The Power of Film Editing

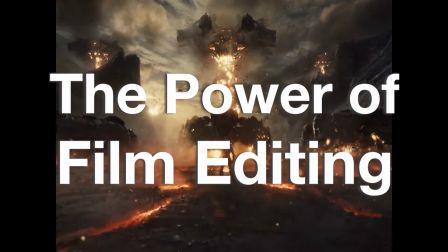Hi, this is Sohrab, and in this video, I am going to talk about the power of film editing.
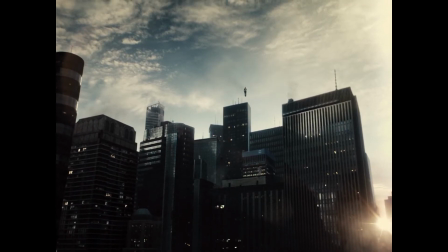Often, when we discuss how the editing of a particular movie or sequence isn't good or could be better,
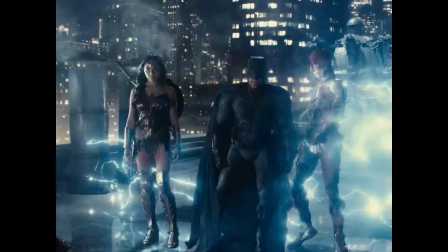it is hard to grasp how it could be improved, especially without a clear before and after comparison. This discussion is often limited to educational courses or movies that don't have a wide release. However, sometimes when movies with different editing versions are released,
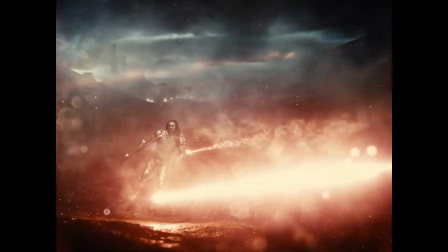it provides a unique opportunity to compare the editing of the sequences and learn a lot from them.
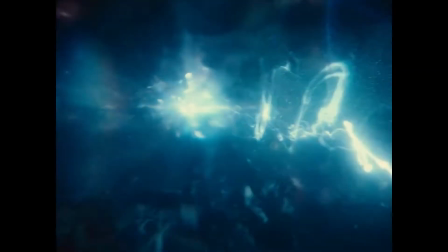One such example is Justice League, which had its first version released in
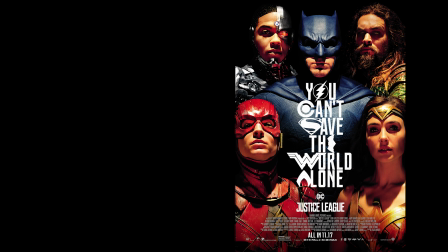2017 and another one in 2021 known as the Zack Snyder Cut. For instance, look at this simple scene of meeting Cyborg.
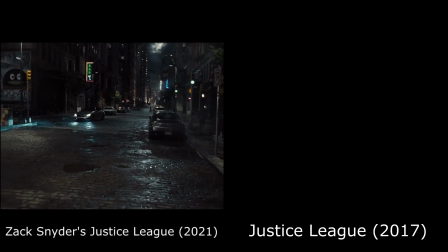Regardless of the color and framing differences, both versions are start with a wide shot to introduce the space,
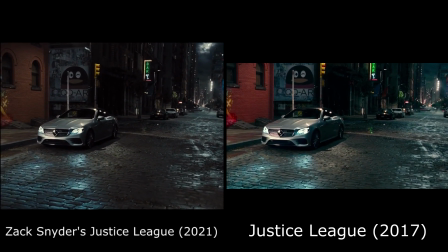but Snyder's version extends this shot,
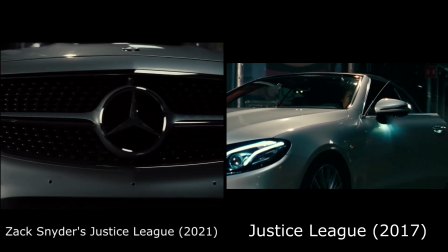allowing us to pay attention to more details of the space that he later uses.
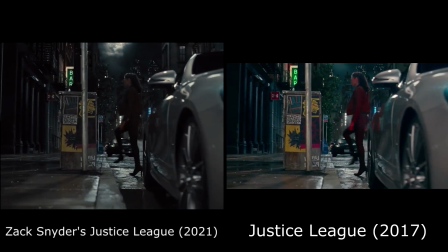Notice that there is no immediate need to see the character's face.
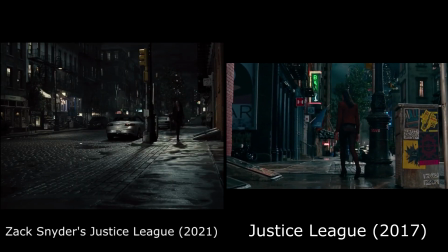Instead, we see the character in an open space even though it's dark. This choice has two reasons.
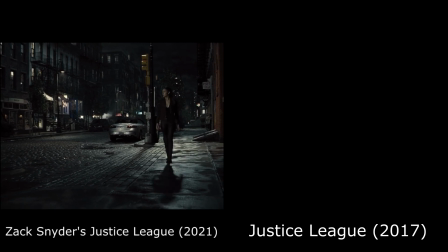First, it's important for the moment when the lights start to dim, so the difference in the atmosphere is fully felt.
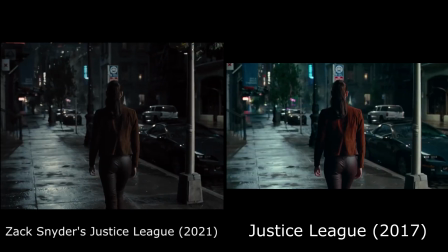And second, it comes later when Wonder Woman talks about losing a loved one.
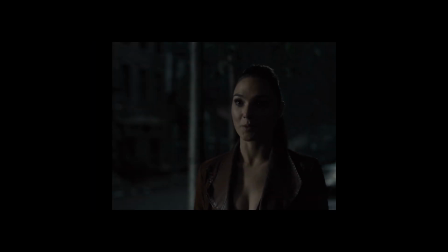I lost someone I loved once.
Being in the dark can help convey this idea and the fact that Cyborg also lives in such a dark space.
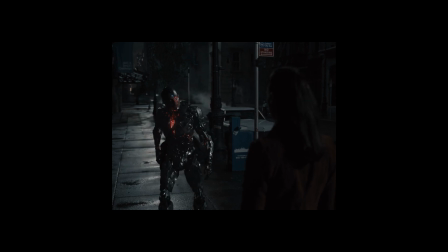What part of this looks like a gift to you?
Since the camera moves upward in this shot,
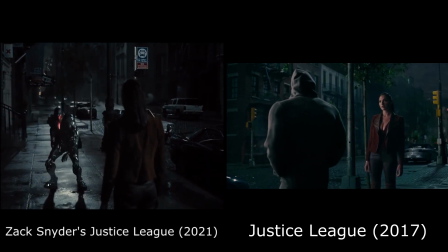it is very logical to use it for Cyborg's entrance to create
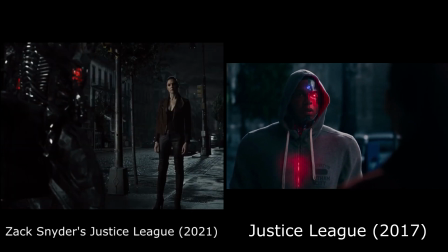a powerful introduction to him and the dark emotional space within him.
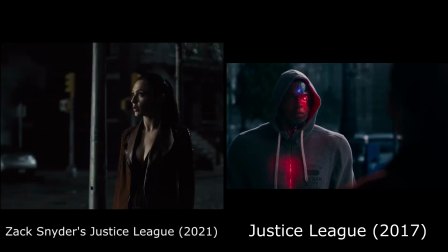When the dialogues become serious, we now get closer to the faces.
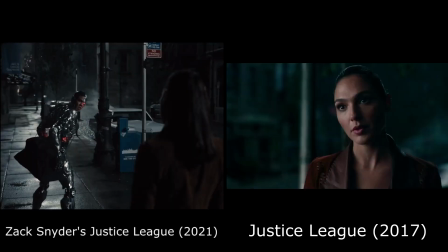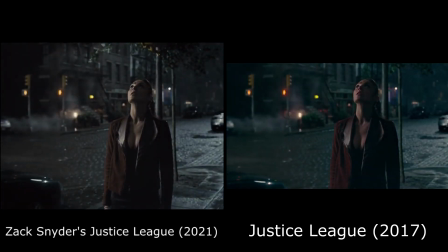Until Cyborg leaves, the lights come back on. Finally, we return to the impact of this conversation on her face.
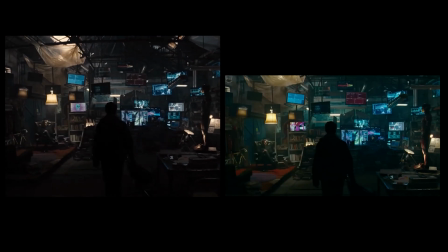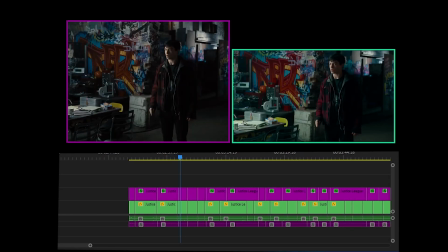Very on.
Let's look at another sequence that was edited very similarly, both using the same logic.
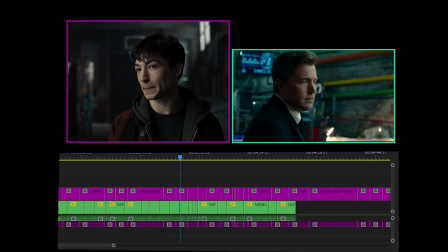However, the main difference is in this final part. See how is in Snyder's version,
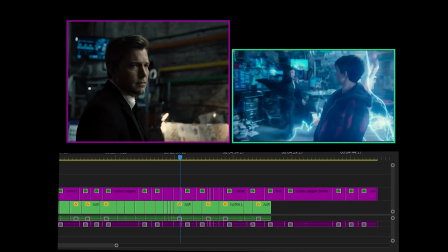he first lets Barry Allen deny himself and let his sentence be fully expressed.
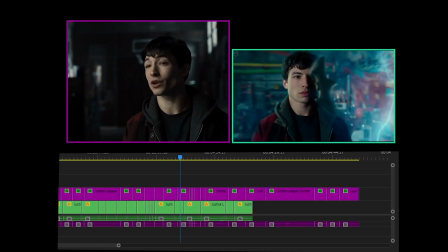Whoever you're looking for, it's not me.
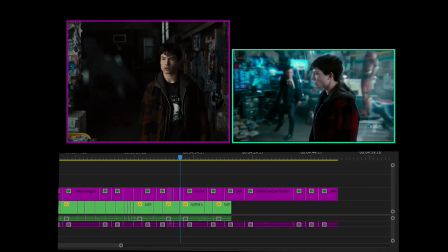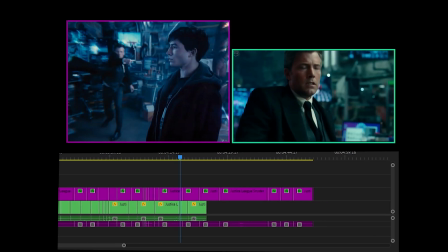This creates a stronger reason for Batman's sudden movement, allowing him to reveal the truth about Flash's character contrary to his words.
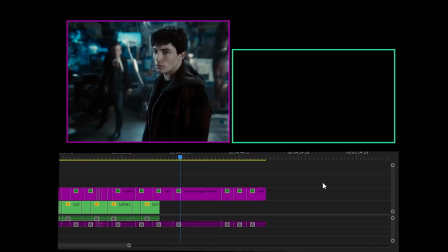And then, by slightly lengthening the scenes and adding Flash's spin with a blade in his hand,
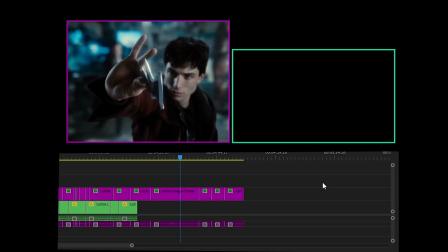the process of recognition, surprise,
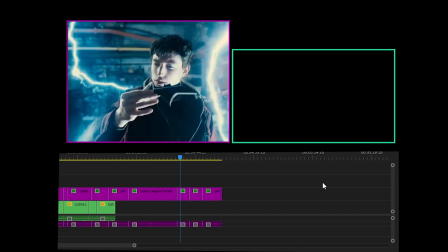decision-making, and the joy at the end of this sequence are fully imprinted in the viewer's mind.
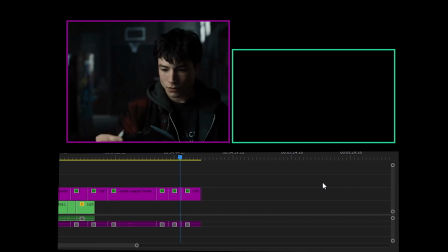You're the Batman?
In the next video,
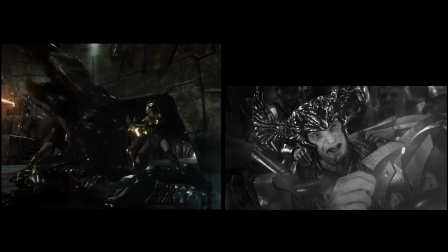we will examine a more complex sequence from this movie to gain a better understanding of the power of film editing.
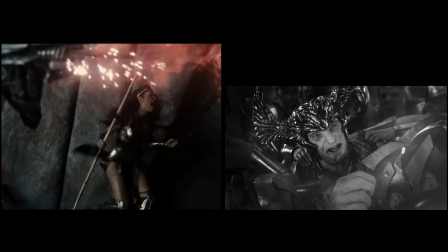Hope you find it useful and make magic with your projects.